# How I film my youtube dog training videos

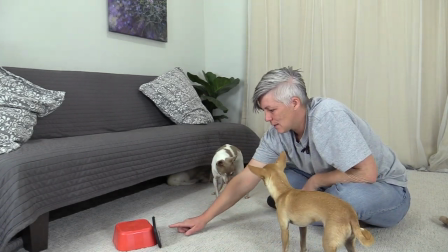So I would set up that view like that and then just press record and
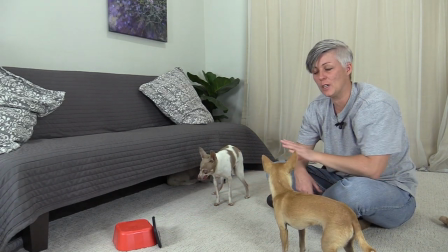I'm gonna put an example of what the video footage is going to look like from that same angle.
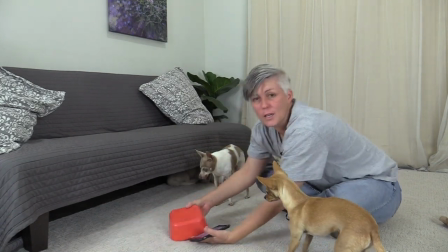So first I'm going to do some stuff. I'll set up the camera and then I'm going to do some stuff with Epic and you can see the difference.
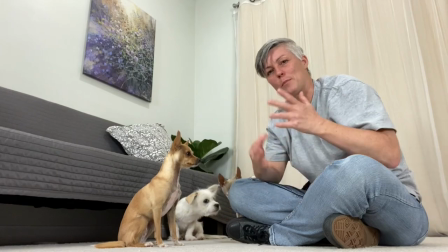Now I'm filming with both cameras and I'll show you examples of both but you can see that the dog looks
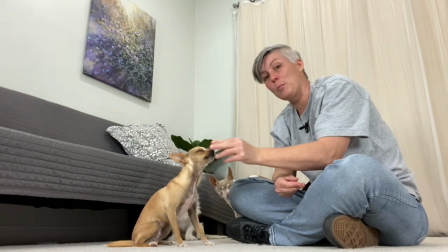much nicer from the side than from above because you can see what the legs are doing. Epic, and effort if you're filming yourself is to zoom in and show the people a nice close-up view of what you're doing. Not only is it going to catch their attention to see the the picture change but they're going to get more detail out of the video.
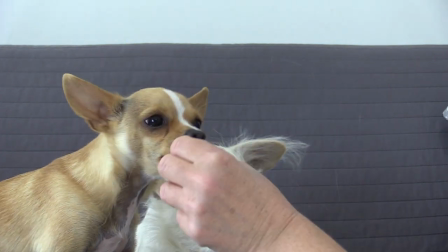Are you biting my thumb? Wave! This brings up another topic that if there's something distracting in the background that's really going to take away from the
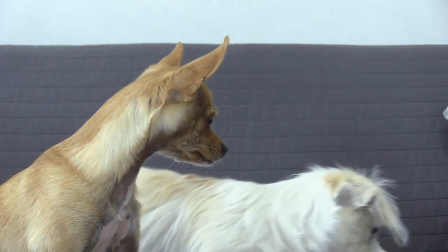video so I'm gonna put this other dog somewhere else and you really want a nice,
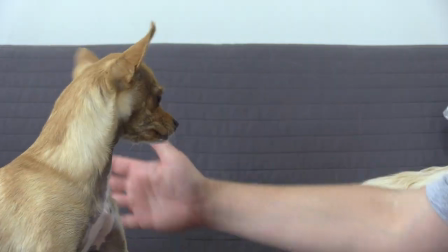a nice clear background around the dog that you're working with.
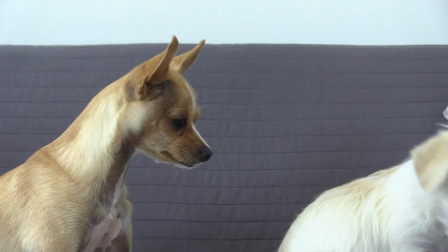This is super distracting having a cloud right here. I'm gonna put him on the ground, whoop,
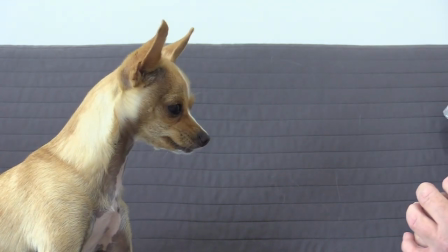and you can see that's much easier to see what's going on if I were to get her to touch my fingers like that.
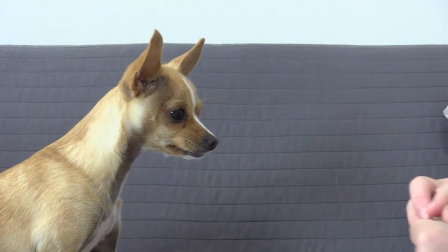Wave, you want it to wave? Okay. Good job. Thank you so much for watching. If you'd like to support my work, don't forget to like, comment, and subscribe to my channel. You can also become a supporting member of channel Kikopup by clicking the join button and that gains you access to an extra video a month that you can find in the community section of my website. Touch!